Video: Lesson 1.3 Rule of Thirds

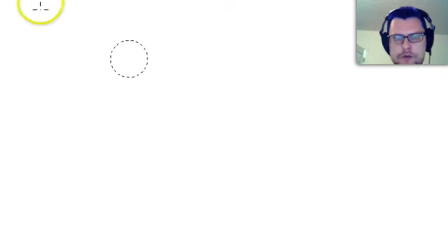0s
All right, welcome back. We've got a new topic to talk about, and that is the rule of thirds. Now, the rule of thirds is a pretty simple thing. What you do in order to get a really cool composition is you imagine your frame
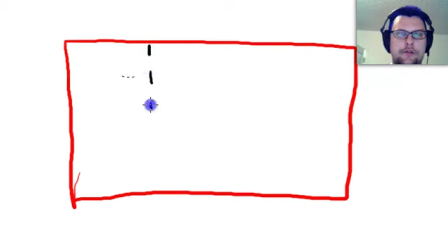18s
divided into thirds along both axes. So I'm going to pretend that there are imaginary lines dividing it into thirds there, and also horizontally another couple of lines that will divide it into thirds.
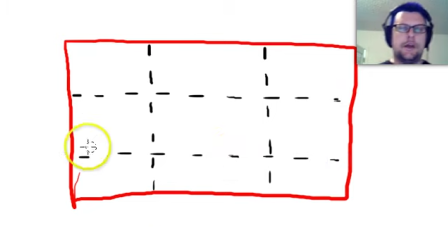37s
Now, so if this is your frame and these are your magical rule of third lines, then what do you do with those? Well, first of all, you can take basic ideas of sort of landscape photography and say, oh, well, put your horizon on one of these two lines.
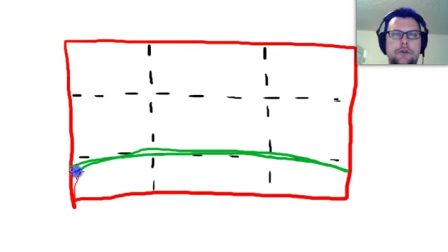53s
So if we say, oh, okay, well, we're going to take our picture and we're going to put the horizon line down here so that it coincides with that line. Now, that's probably better than, putting it in the middle of the frame and only having this much space left over to work with.
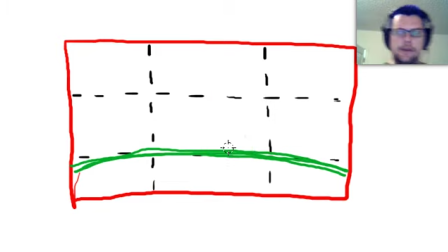66s
So we'll put our horizon line there on that bottom rule of third lines. And then what are we going to do about our person? Well, we have a lot of different options. We could put our person right in the middle, but that's kind of boring.
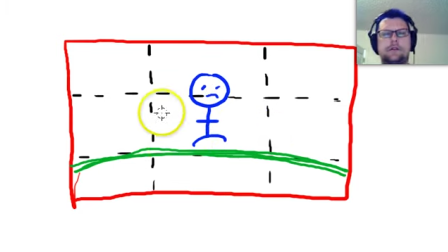82s
Again, this gives us that overly balanced frame that just doesn't look that appealing. And we ask ourselves, why is there space over here? Why is there space over here? It actually causes your eye to do a lot of work that it doesn't really want to do, so it doesn't feel as pleasing. Because this person is breaking up negative space on both sides,
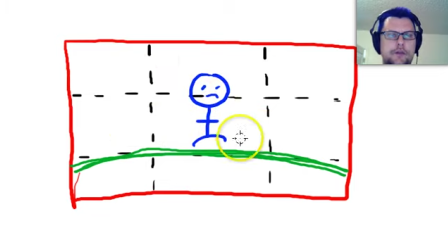100s
and so you kind of have to look all the way around this image in order to sort of take the whole thing in. So it's kind of disconcerting, and it doesn't feel very good. And also, if you'll notice, we didn't put it on the lines. So if we put our person on the line here,
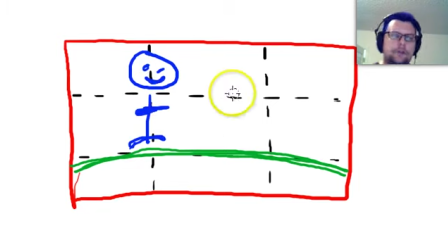117s
suddenly this is a by default sort of better composition because we're using our rule of third. And we put a vertical something or other on this vertical line, and we've got a horizontal something on this horizontal line, and that gives us a nice bit of room for dramatic tension, something to happen.
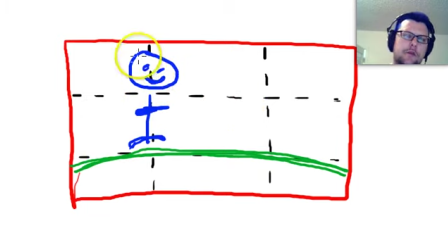135s
There's this negative space over here, and that would be nice if this person were kind of looking in this direction. Or there could be something else going on over here that you might want to balance it out with. I mean, maybe some puffy clouds, some happy little trees, whatever it is that delights you.
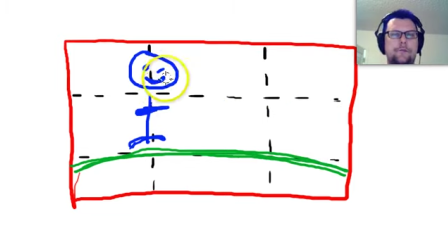151s
But the focus of your picture is now here on this line. Now, it could be even better because in addition to using the lines themselves, the intersections, these points here,
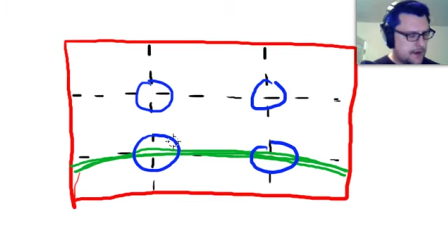168s
are what we would call power corners or power spots or magic intersection of goodness, whatever you want to call it. Those are even more powerful than the lines themselves.
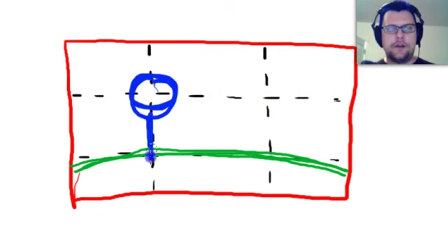182s
So if we then put our person's face right there, and they're standing sort of in the foreground, and I guess, is that a mustache or is that part of his head? I don't know. So he's standing there and he's got his head right there on the power spot on the intersection.
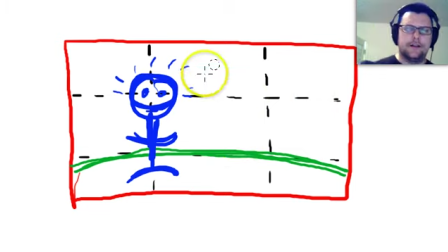199s
And that's even better. There's a lot of psychological mathematics and what do you call it, like neuroscience that goes into showing that if you put these things on these lines,
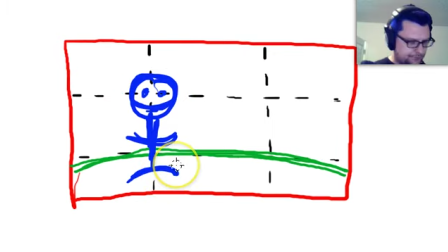213s
then they're going to be more powerful, sort of better compositions. So let's get rid of those and look at another example.
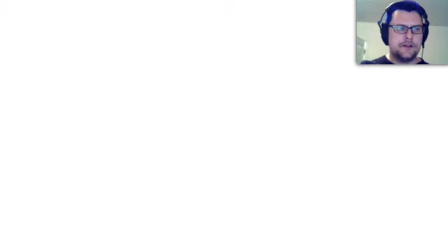222s
I'm going to get my red frame. Actually, this time let's start off with the idea of a person. And we'll draw their head, and they're happy.
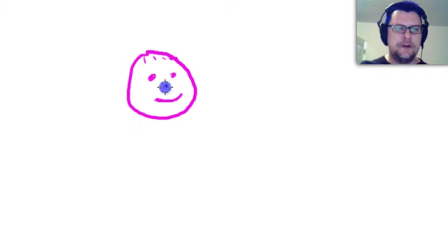240s
They have a button nose, how cute.
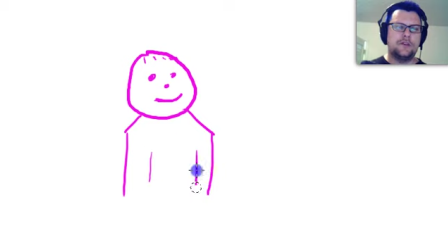245s
And they're just hanging out, and we're gonna take a picture of them with their freakishly large bony hands. I don't know, man. I'm in an art school. I'm not sure why they let me in the door when I can't draw very well.
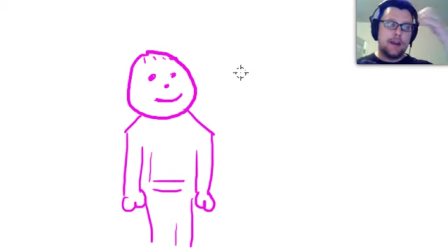261s
But okay, so here's the person, and we have the opportunity to take a photograph of this person. How do we want to frame them up? Sort of the default way that anybody who's not familiar with the tenets
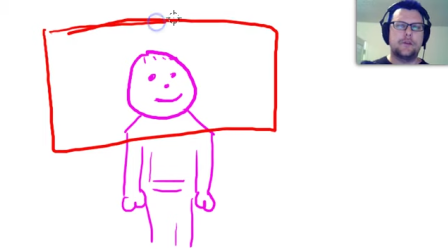272s
of photography and cinematography would probably just put them right in the middle there and maybe give them some weird headroom, and then you were going, oh, okay, what's going on all the way around here? That's kind of a strange composition, not making the most out of it.
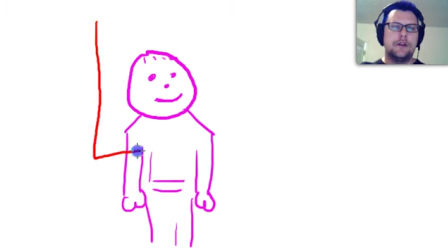285s
But if we remember our rule of thirds, we can place our frame such that we put it there, and we remember that there's these imaginary lines, and we're going to put their eyes
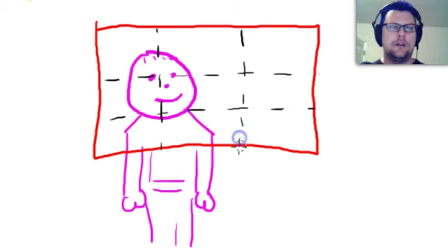300s
right at that intersection. And ahoy, that's the new word I'm using. Everybody start picking that up. That's my new slang. It's like, yo, ahoy, what's up? It's pirate slang. That gives you an interesting composition.
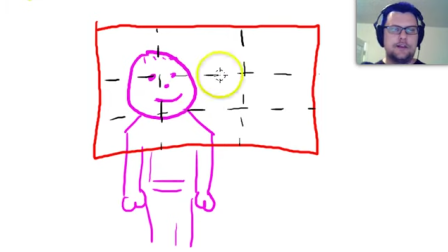315s
Now again, this person is sort of looking to the right, and we have that capability to make some room for a balanced frame because they have look space, and it becomes suddenly much more interesting. Now, this doesn't always just happen with people. You can frame other things this way as well.
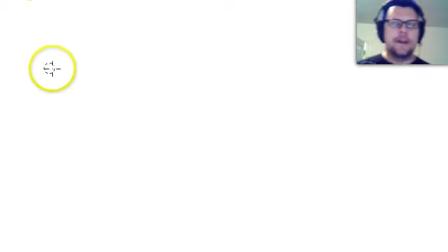334s
But it's easiest to sort of measure this thinking about people and placing those lines in the frame.
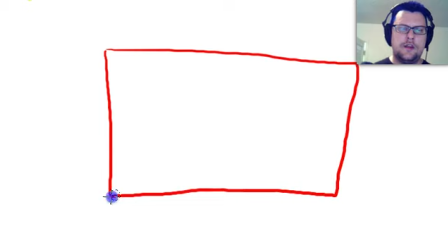342s
When in doubt, the idea for framing something like an interview or a shot is to put the object of most interest, which in a close-up shot of a person is going to be their eyes
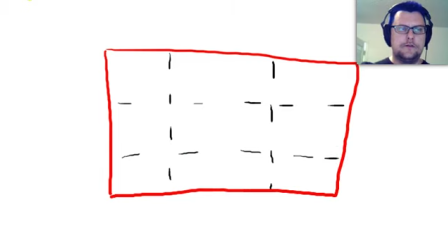360s
and their mouth. So ideally, you'd be able to put, a big face here, eyes there, mouth there,
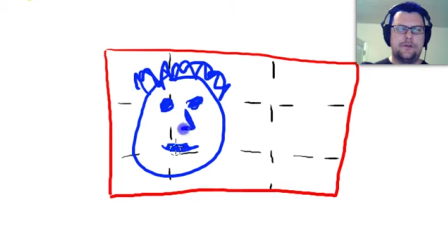373s
and you'll be using your awesome powers for good, and you'll be much better than my drawings.
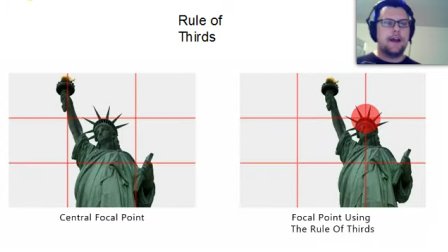384s
Okay, so now let's look at this with an actual photograph to work with. And let's not try to print the document while I'm in the middle of a webcast, shall we? Okay, so here's a real photograph that somebody took, and it's a picture of obviously the Statue of Liberty. Now on the left-hand side here, we've got
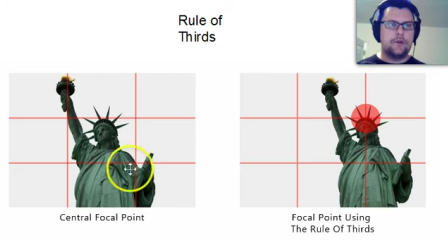403s
one of the options for shooting this photograph, and it's all right. I could imagine that. Oh, let's scribble on it.
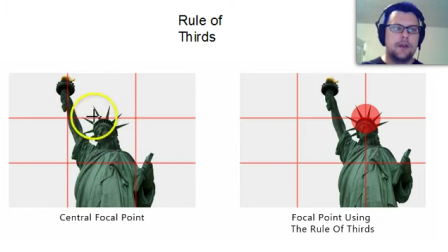415s
We've got her right in the center, and this is a squarish picture, and the primary area of interest is going to be right here on her face. So it's not taking advantage of any of the rule of thirds or compositional elements, and you've got
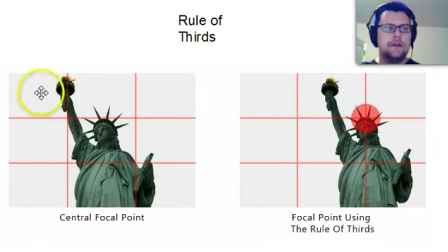433s
all of this space on either side of her that is being broken up, and you're wondering why, and your eye has to go, hey, there's a thing here, and no, there's nothing over here, no, there's nothing over there, I guess I'll look over here. Compare that to this shot where the composition has followed the rule of thirds,
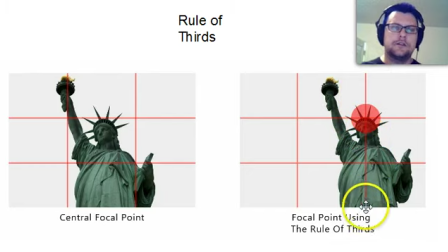451s
and we've not only placed the statue itself on this right-hand vertical, we've also put this interesting focal area of her face and crown right there at that power point. And suddenly it becomes much more interesting. The white space isn't nearly as equally broken up.
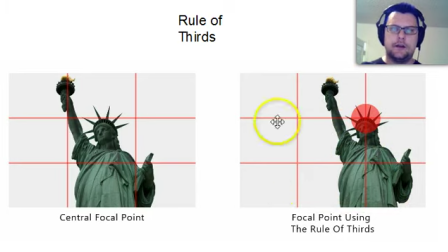468s
We've got this big section here, so our eye can go, okay, nothing there. That's not what I'm supposed to be looking at. And there's a tiny spot here, but this weight right here where it is placed obviously pulls your eye right to it and says, oh yeah, cool, that's what I wanted to look at, and there's something interesting to look at there.
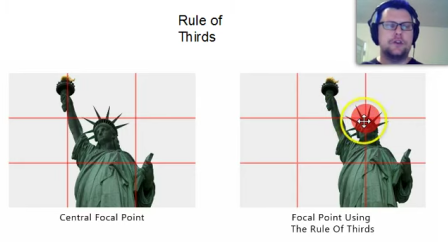484s
So you're not fighting with the viewer's eye, you're actually showing them something cool where their eye kind of wants to go already.